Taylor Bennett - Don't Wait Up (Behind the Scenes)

Hey, this is Jesse Lemoore. Hi. And this is Nick Harper, and we're going to break down our latest video for Taylor Bennett's Don't Wait Up.
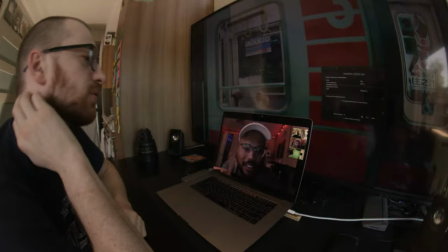So we never actually shot Taylor in person. The whole video was shot remotely. Nick was in Seattle, Taylor was in Chicago, and I was in Oklahoma.
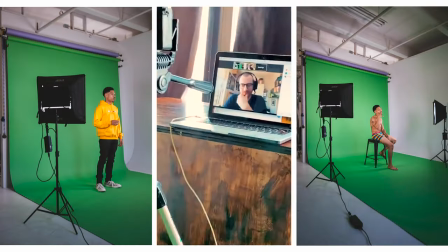Hey, Nick.
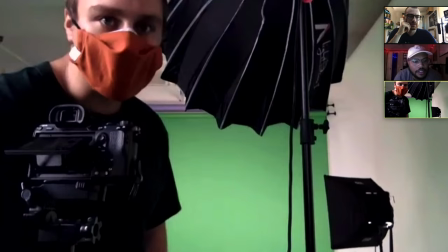For the shoot, we just called over FaceTime on a laptop,
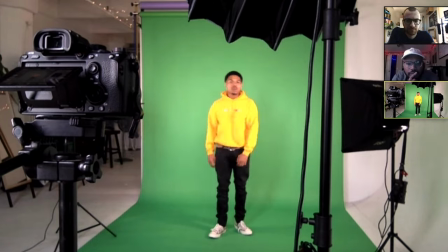and we just really just needed to get as much coverage as possible from multiple angles of him performing the song so that later we would have as many options as possible.
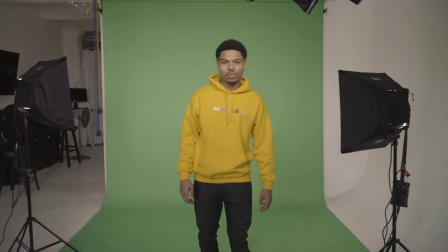We would have went with a different backdrop for this shoot, but it came together pretty quickly, so we just wound up making it work.
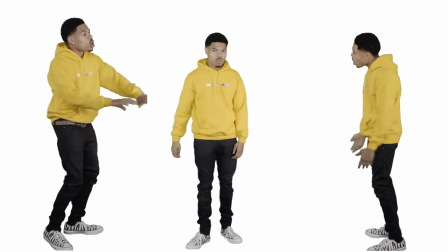It's a little rough around the edges and places after we keyed it out, but we knew it'd be on a cell phone eventually, so it wouldn't be that much of a problem.
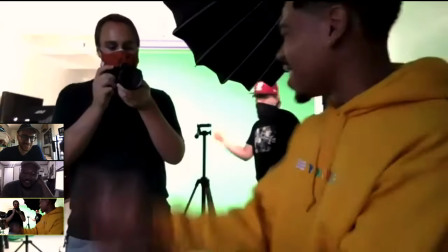But definitely it would have made our lives a lot easier had we just filmed everything on a blue screen instead of a green screen.
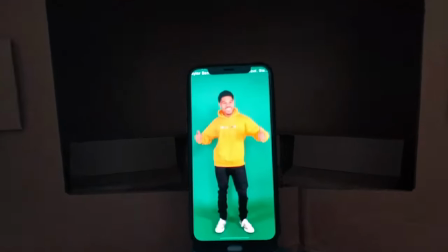We wanted all the sets to have the same dimensions so that when we were building out everything, it was just very contained,
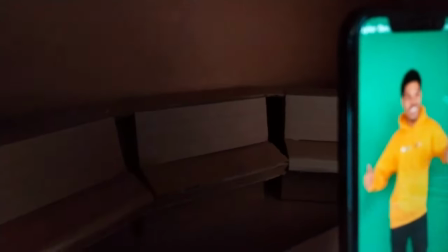and it wound up being 22 inches long, 16 inches wide, and 15 inches deep.
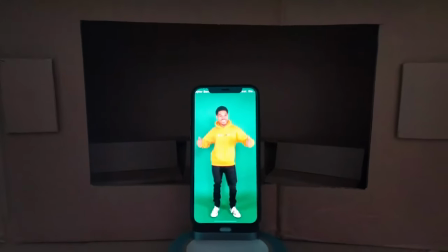That gave us the right amount of space to kind of build out a scene, but also it was small enough that we could keep the project, like I said, contained.
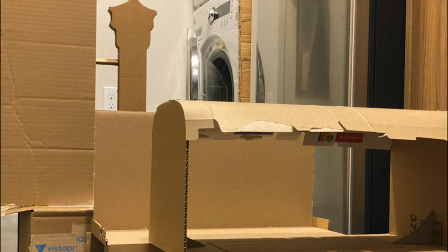For the most part, everything was just made of cardboard. We used some thinner pieces to make some of the curves because it's more pliable than regular cardboard.
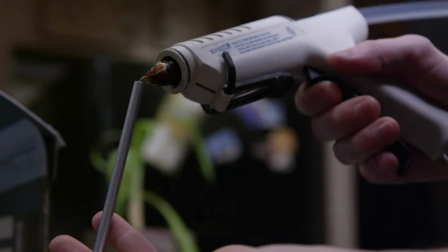But other than that, it was really just hot glue guns, regular cardboard, and the 110 cardstock we used for printing textures on.
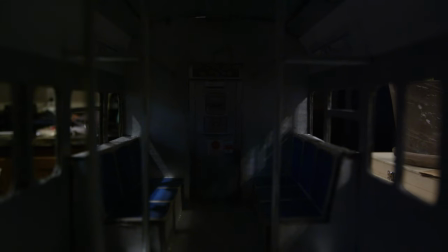Every time we finished the structure of a set, we would then, you know, figure out how we were gonna cover up the cardboard texture.
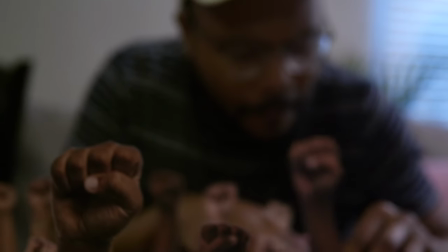So like, are we gonna paint it? Are we gonna print textures? Or is it some, you know, mixture of both?
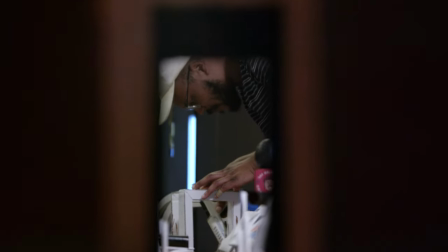Setting up the props and the set dressing was a lot like on a bigger set, you know, with flats and everything, but this was just a miniature version of that.
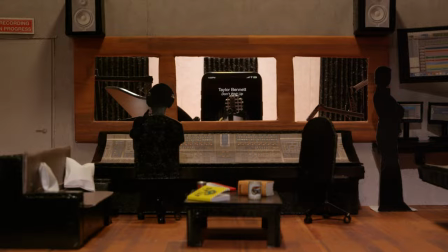We didn't have any camera movement throughout the video, so we knew every scene really had to look awesome.
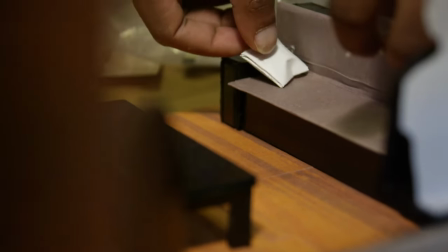The phone was always connected to a dock.
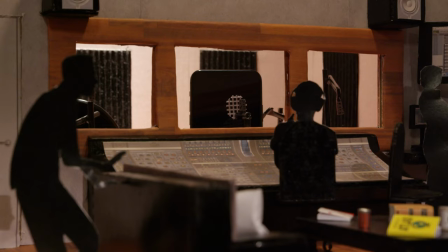Sometimes we hit it, sometimes we didn't, but the standard phone dock from Apple turned out to be the best way to prop up the phone.
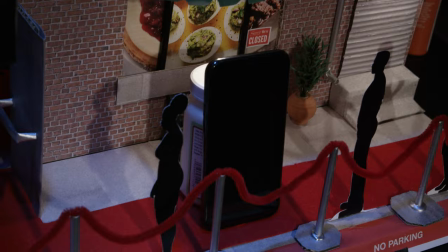That dock specifically is like tilted back a bit, which helped reduce a lot of the glare that would be on the phone otherwise, like from our lights.
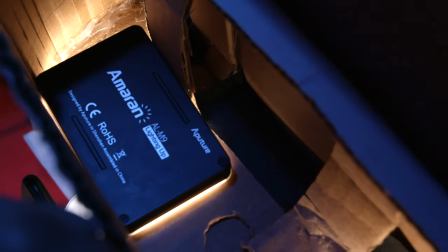We're super proud of these little pools of light you can see on the back wall that we created with the Aperture M9 mini LED lights.
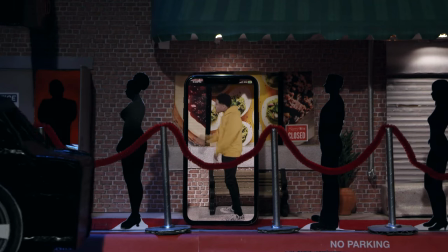Inside the awning, we made a special door on top so we could place the lights inside and cut out holes to shape the light up against the back wall.
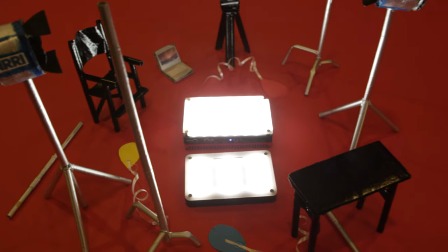The Aperture M9 and MX mini LED lights were super helpful throughout the video.
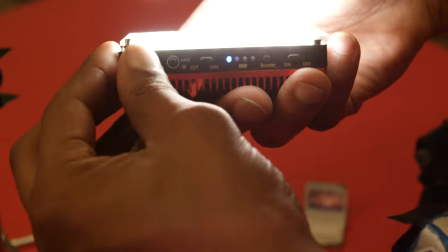Don't know if these are like the latest model of the mini LEDs from Aperture, but we've linked to these two in the description below.
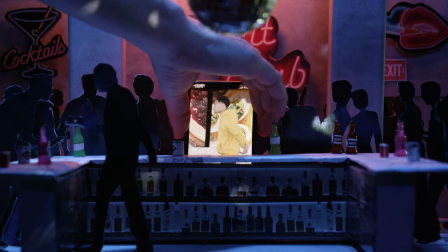The disco ball you see up top is just a Christmas ornament. We were trying to think of where you could get a miniature disco ball, but we couldn't find anything.
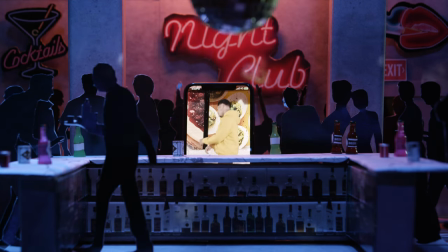We walked up and down this craft store. And then I kind of thought about like, oh, like we're heading towards Christmas.
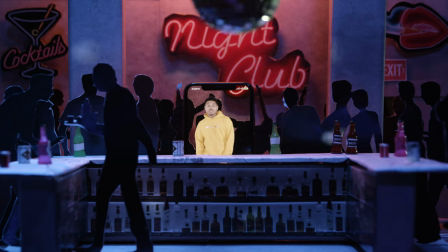And sure enough, there were like actual disco ball ornaments. So, you know, don't sleep on the Christmas ornaments.
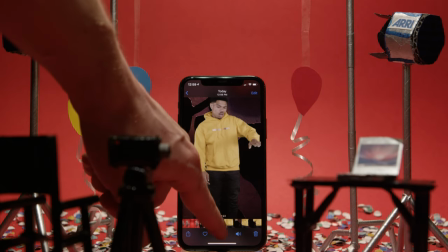We wanted the balloons to feel like they were floating, but we needed a solution to get rid of whatever was gonna hold the balloons up.
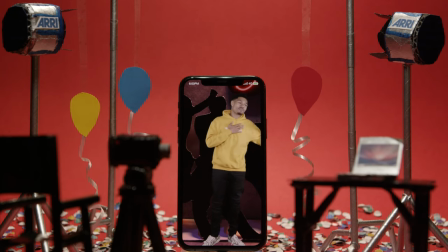So on the day, we just kind of came up with this idea to use some clear packing tape. And then I just ended up like masking out in After Effects later, just tracking it.
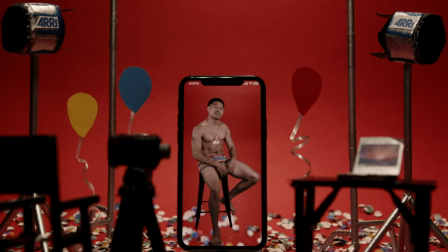But yeah, you can see the finished effect here. So for this effect, we basically just cut a hole in the floor.
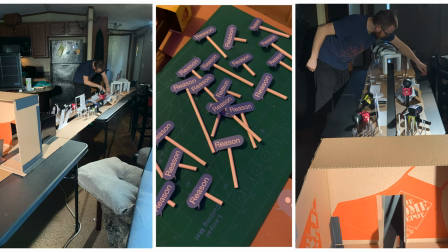And inside that hole, we have the dock and the phone is just sitting on that. And the phone never moves.
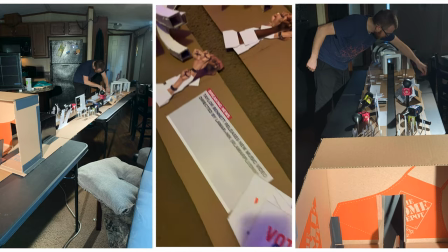We always just move the set past the phone, but it always feels like he's moving just because we have him oriented kind of looking off towards the way that we're pushing it.
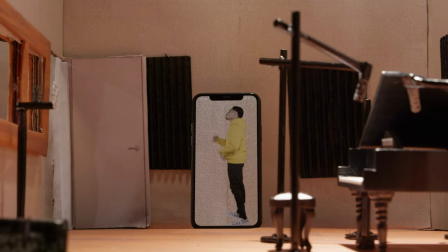So this first shot of him coming out of the studio is just wiping across a piece of cardboard.
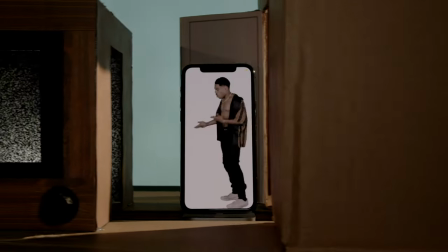And the same exact thing is happening with this tunnel shot that we shot later on. And we just kind of combined the clips.
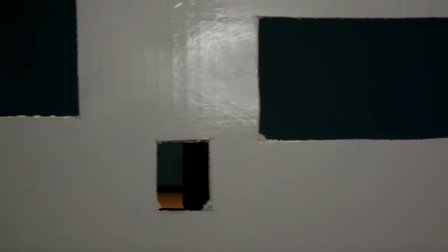This end shot right here is just like the intro into the tunnel section, but the only difference is it's three shots stitched together instead of two.
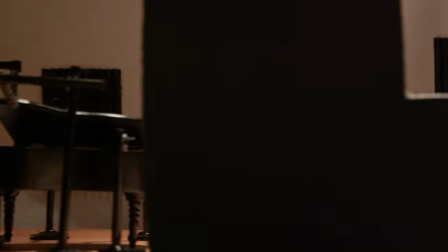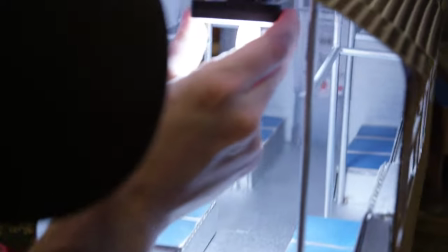The Aperture lights, once again, worked really great as physical lights on the subway cars.